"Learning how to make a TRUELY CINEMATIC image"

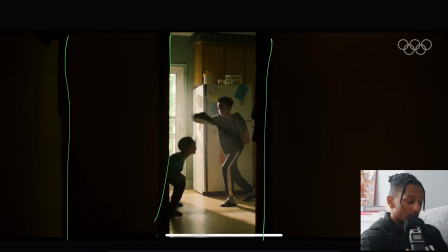We're shooting through something. We can see here, this door, the wall here, we're shooting through, creating depth.
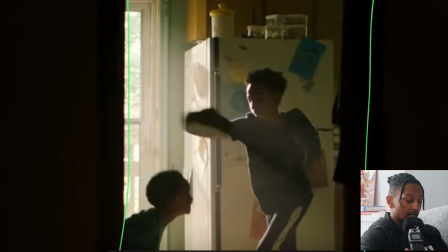Because if this door wasn't here and you were just on the boys, that's taking away a whole layer.
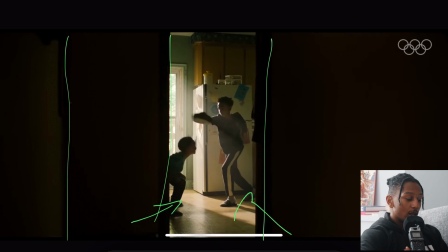But this creates another layer by having layer 1 of the door, layer 2 of the boys, layer 3 of the back wall, layer 4 of outside. Obviously you can barely see it, but it still counts. So yeah, that's the one thing of showing depth, making that a 3D image.
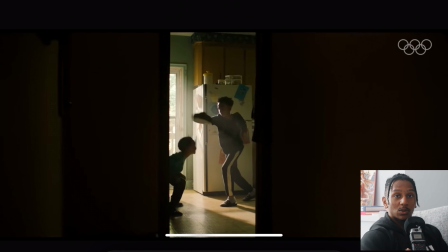Next one is, where's the light coming from? Well, the light source is obviously this window here, so it's being motivated by, I guess, the sun. You'd think that's sunlight coming through. Obviously we know that's not sunlight beaming through perfectly. very unlikely that it's sunlight beaming through perfectly. And you can see a little bit of haze in there as well.
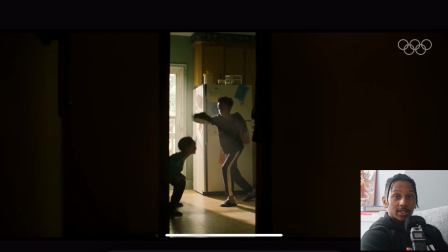So yeah, the motivation for that is obviously sunlight coming through your window, so coming through your door, and along with that, the direction. They're being backlit. The light is on the opposite side of the camera, reverse key lighting.
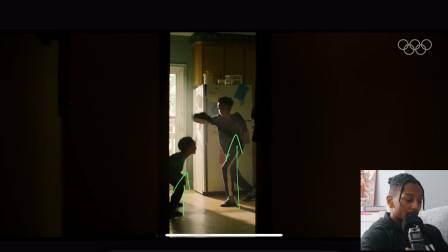So we're shooting into the shadows because of the backlight, shooting the shadows, creating more depth. Because if this was on the opposite side and we were shooting on, you know, the highlight side of his face, the image would look a lot more flatter, shooting into the shadows, shooting into the dark side,
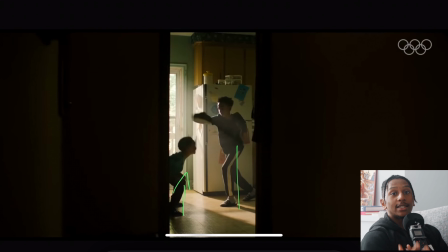where you see that contrast to the light side creates depth, as opposed to shooting on the light side, everything looks a lot more flat. Another one is the floor. They've purposely chosen these, you know, wooden shiny floors just so you have that reflection.
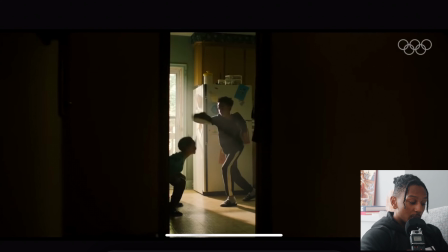You can't even see much on the reflection, but just that little bit from the fridge, the highlight of the fridge, and with the shadows, it just creates more interest. You know, there's a reason why they have this highlight coming across here, this slash, and then the shadow here, just so the image isn't so boring.
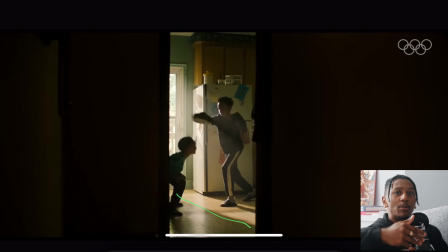They need to have as much going on without being distracting, just so you're not looking at boring areas. And lastly is just looking at the light to dark ratios. Obviously we have a bit of light, dark, just having contrast across the screen, making it as interesting as possible.
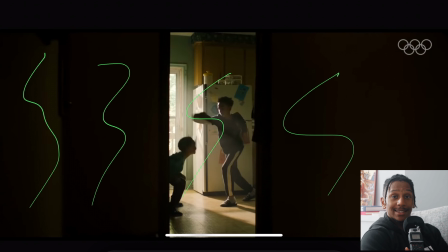Obviously the checkerboard light dark thing in this image isn't as drastic as it can be in other images we will go through, but this image here just has the elements of a cinematic image with all of these things. It has the backlight, it has the reflections, it has shooting into shadows. It's a 3D image, you know, you're shooting through the doorway.
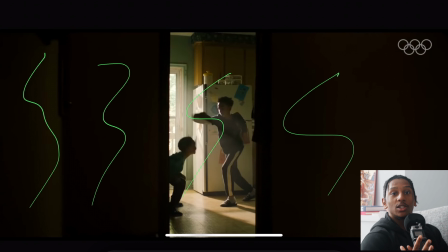This just doesn't look like a flat image at all. So that is why this is one of my favorite images, or favorite scenes from this advert, and you can see the way it is a truly cinematic image.
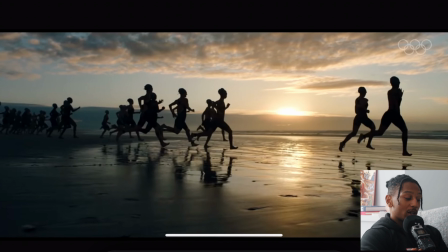So this next one here is probably one of my favorites from the whole commercial, just because they're running on this part of the sand for the exact reason of the reflection. Like, there's no other reason, because when you run on sand, even though running on sand is horrible, but when you run on sand, you always run on the dry part.
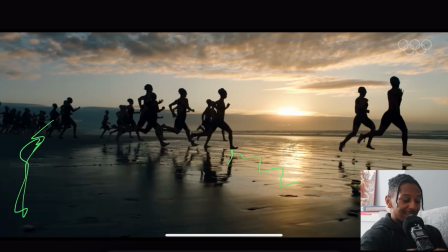Like, you don't want to run on this like weird kind of sticky, splodgy bit of the sand. It's just annoying. So, but to make this image more cinematic, they love this reflection.
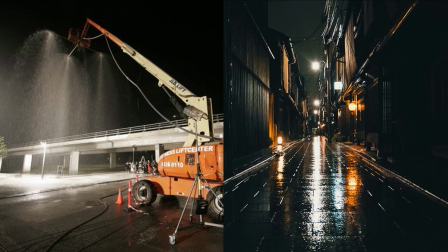This would be called a wet down. You know, in nearly every single film, when you're filming a night scene outside,
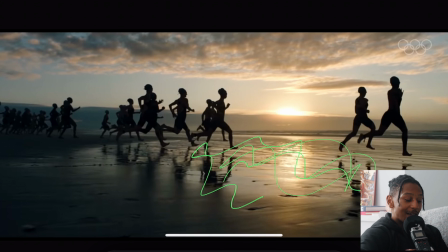they will wet the floor just to make it more interesting. Having these bits of reflections just make an image so interesting, because not only do you have the reflection of the light, you have the reflection of the people here. What does that do? That creates more interest. It creates more depth.
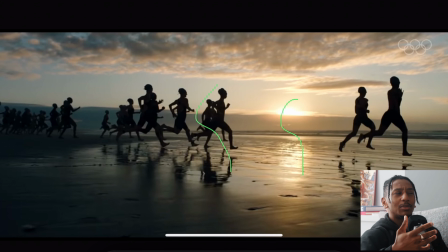It makes the image just look more more appealing or pleasing. So yeah, that's obviously one aspect there. You have the reflections here, as well as the kind of shadows coming in, where the shadows coming from,
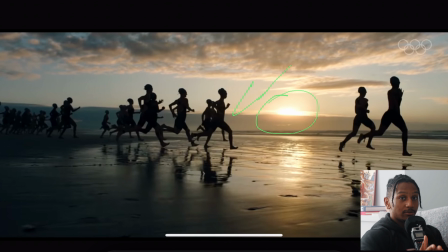the light source, backlighting. We are reverse key. The light source is on the opposite side of the camera. Again, another element of being of a cinematic image is backlighting your subject.